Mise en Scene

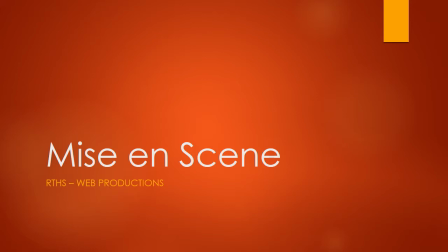Hey there folks, Mr. Finley here. This is the Web Productions video on a concept we refer to as mise-en-scène.
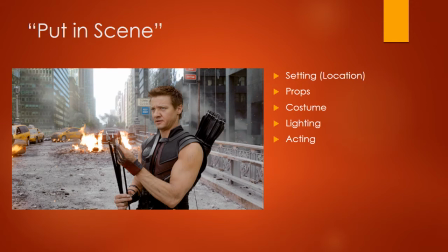So what does this mean? Literally, mise-en-scène is French for put in scene, and that's what it refers to. It is anything that is put in the scene. This includes the setting, the location, the props, the costumes that the actors are wearing,
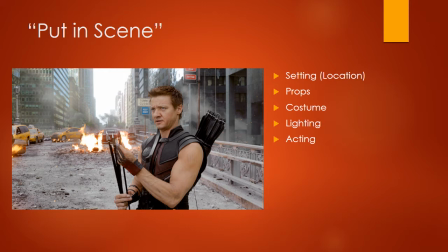the lighting that is used, and the actual performance of the actors. All of these are put into the scene. Basically, creating film comes down to two things: figuring out where to put the camera and then what to point the camera at.
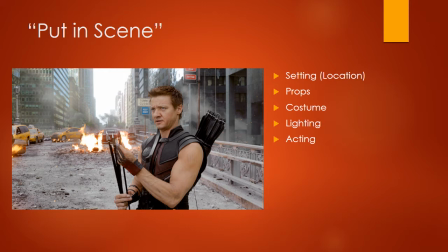And anything that you're pointing the camera at is included in this idea of mise-en-scène, the stuff that we put in the scene. Now, why is this important?
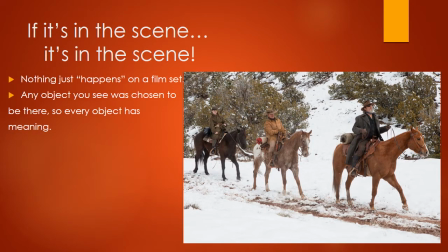Well, this may seem stupid when you first hear it, but if it's in the scene, it's in the scene. Consider that nothing just happens on a film set. Everything is put there for a reason.
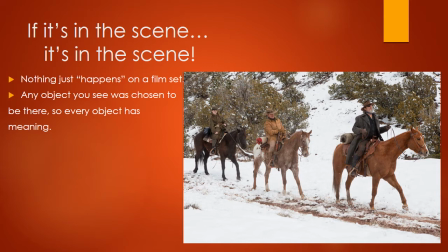Every object that's in the scene was placed there by a props master or a assistant, a grip, maybe by a cinematographer. Anything that you see was chosen out of many different possibilities and put there.
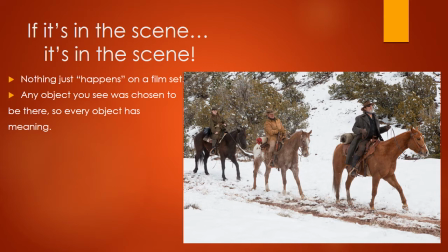And therefore every object has some sort of meaning. Nothing happens by accident, or if it does happen by accident, that's not ideal. Consider the scene that you have there on screen from the 2010 remake of True Grit.
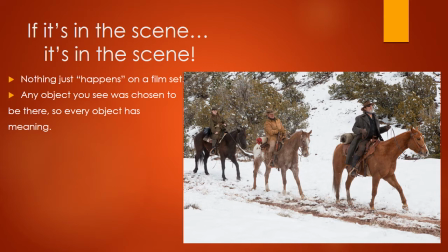This looks like a pretty natural scene, right? We've got three people riding horses through the outdoors. But even in this scene that doesn't seem to be staged in any way, everything that you see there was chosen.
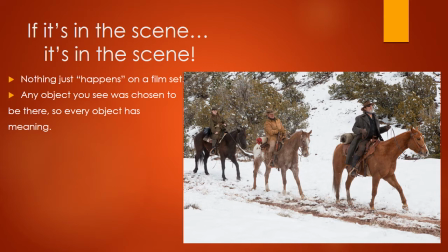Each of those three horses was chosen out of many potential horses and matched up for their character. The fact that it's snowy and in the desert, they didn't just happen to say, oh, it's snowy today, let's film today.
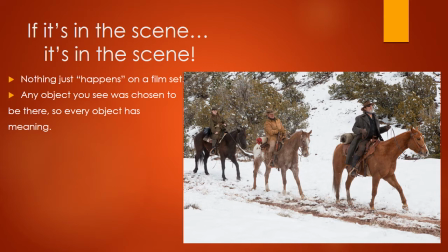They said this scene is supposed to be at one of the darker points in the movie, where things are most desolate. There wants to be snow on the ground, and so they waited and shot when there actually was snow on the ground. In other cases, they may have, with other film that requires snow, they may have actually used fake snow.
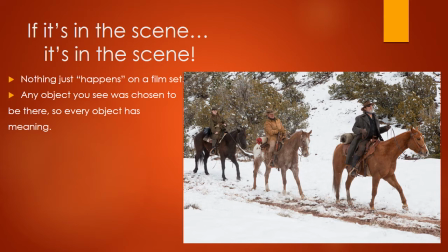But they didn't just say, "Oh, it's snowy out today. Let's film it." That was a choice, and the fact that it was snow has both a emotional connotation. It's cold, it's bleak, and it also has a visual connotation. Notice the way that it makes the characters and their horses pop up against that.
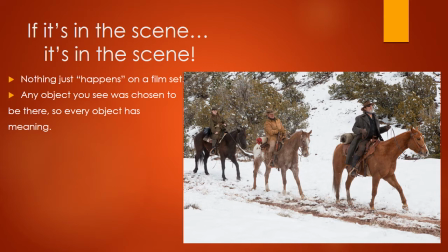Even small details, like the fact that the Matt Damon character, who was on the middle horse there, his bedroll is that bright red, whereas everyone else is in the sort of muted brown and black.
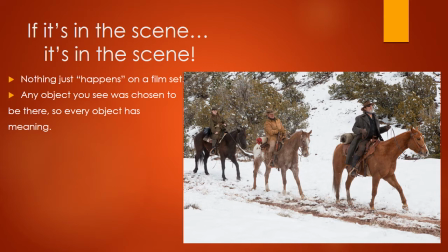His character is a bit more over the top and extreme than the others, and therefore it makes sense that his bedroll would be more brightly colored. Also, if you look at the coat of the young woman on the back horse, you'll notice that that coat is too large for her.
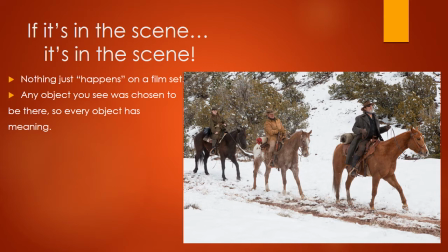That's not because the prop master couldn't find a coat that would fit. It's because it's implied that that was actually her father's coat, and she's in this movie trying to get revenge for her father's death.
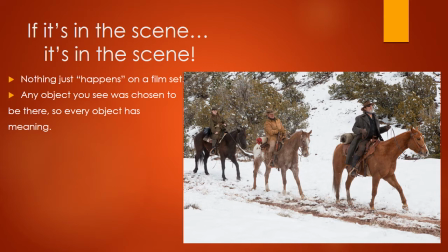So the fact that she is constantly wearing his oversized coat and hat, a man's coat and hat, is a symbol for the job that she's taken on. We'll talk more about symbols later. But as you see, even in this scene that appears to be pretty natural and unstaged, everything is chosen to be there.
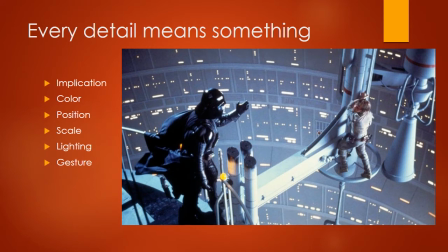And it's chosen to be there because every single detail means something. In this fairly famous scene from Star Wars, you'll notice there's a lot of stuff going on, and every single thing has some sort of meaning.
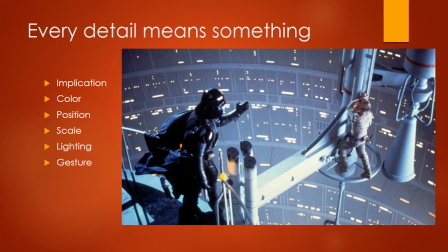The most obvious sort of meaning that an object in the scene can have is the implication to the plot.
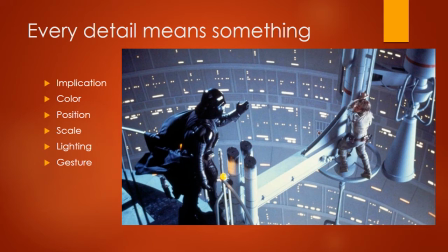So the fact here that Darth Vader has a lightsaber, though you don't see it out right now, that is a real threat to Luke, who's clinging onto the side there.
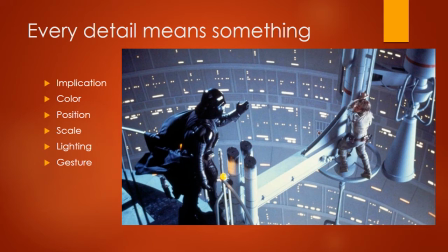So implication simply means that there's something plot-wise that a given element might suggest. The fact that Luke is hanging out over this vast pit and could fall at any moment. But there are other ways that the elements in a scene can give us information.
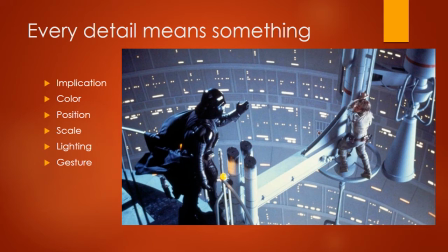One of them is color. And this is a great example. Luke, throughout this whole movie, wears white and shades of white because he is the hero. Darth Vader is only ever seen in black because he is the villain.
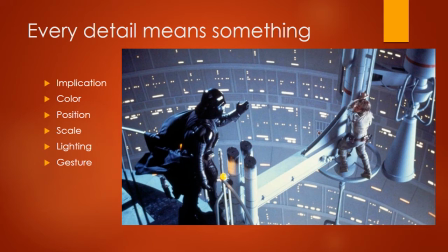Color means something. Position means something. In this scene, we see Darth Vader up close, and Luke is further into the scene,
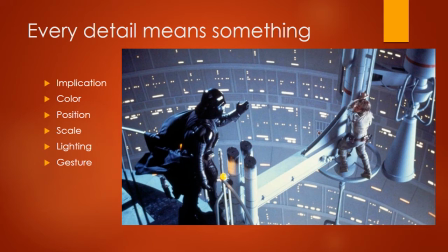putting him at a disadvantage, making him smaller, literally, than Darth Vader, making Darth Vader seem more powerful. Also, this is a great example, by the way, if you draw that grid on top of it, of rule of three composition. You see both of those figures are right where those lines are that divide the scene into thirds.
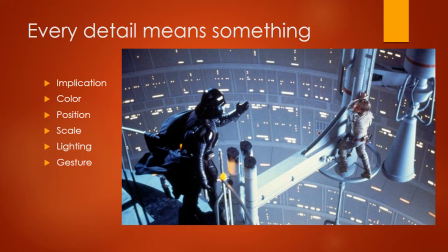Scale is also something that carries meaning. We see these two people in the scene, but then the background of the scene, which of course is part of the mise-en-scène, gives a sense of scale, that they're part of this much, much larger
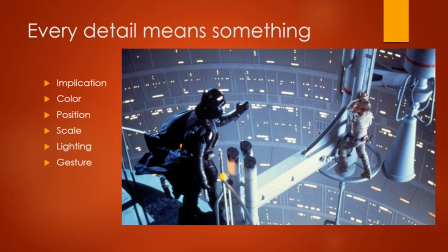structure, that if he falls, he would fall miles to his death. So the background is part of it, and part of the information it gives is the scale of the scene. The lighting carries meaning. The lighting in the scene is both from below and from above, which gives it a very harsh look in the scene.
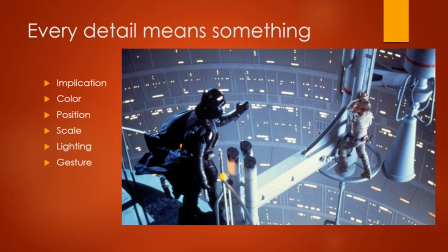And of course, gesture. Acting is part of the mise-en-scène, and therefore the gestures that are captured in this scene have meaning. The fact that you have Darth Vader reaching out to Luke, the fact that Luke is clinging on for dear life to this structure.
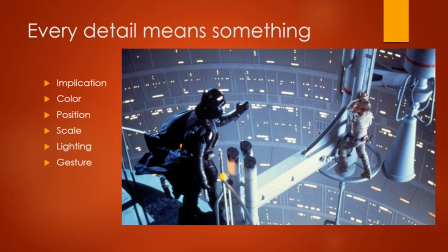All of those elements are part of this scene, and if you took away any one of them, the backdrop or the lighting, the relative position of them, the shot would mean something different.
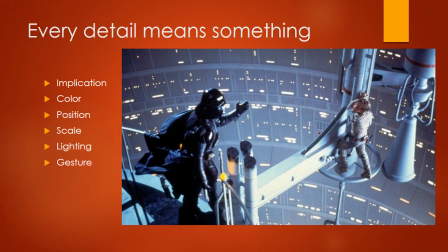So when you're creating a shot, you need to not only figure out what am I putting in this scene, but what does each thing mean.
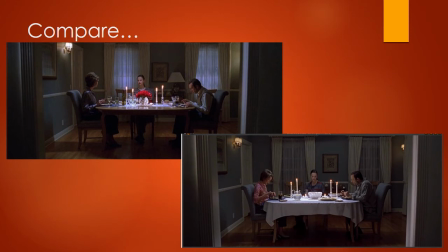A great way to look at this is to compare different shots. These are the two famous dinner table scenes from the movie American Beauty. And you'll notice that one is near the beginning of the film, one's near the end of the film,
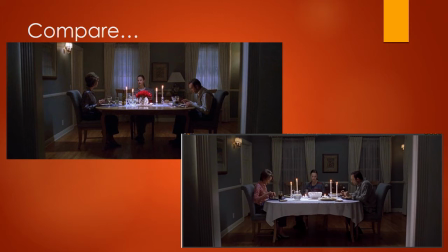and some subtle changes have taken place, even though they're very similar. Again, everything in the scene was put there. And so you have to ask, okay, well, what does it mean? Looking at the upper left image, this is the first time we see it, notice everything is very balanced.
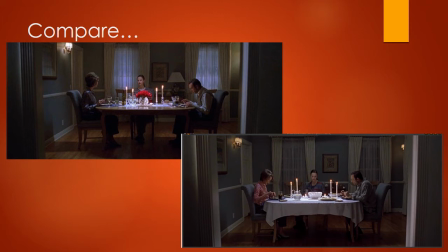It's very classical. It's symmetrical. The left and the right parts of the frame are very much the same. Everything is very precise. And this gives a sense of the very precise, very almost prison-like household that these characters live in. It's very lovely.
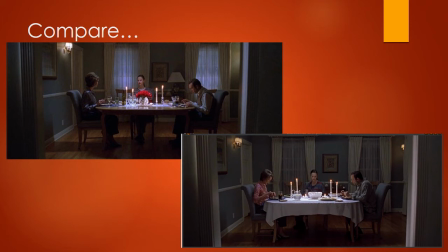Everything is, cut crystal and hardwood, and everyone's wearing nice clothes. So it gives us information about these people, that they're certainly, upper middle class. But at the same time, the structure of it suggests a coldness to it and a precision,
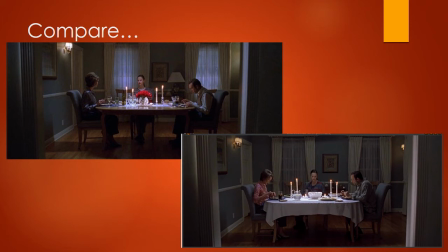and also the way that it is lit, and also the colors, those blues and those grays, suggest a coldness. But if you notice, at the very center, at the very heart of that image, are those red roses, which are a symbol that keep cropping up over the course of the entire film,
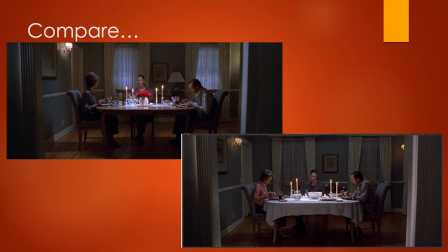and suggest that at the heart of these people's lives there is something fiery and alive. Compare that with the other shot, same dinner table, but it's a little bit different. We now see the characters have changed. That fire has gone out in their lives.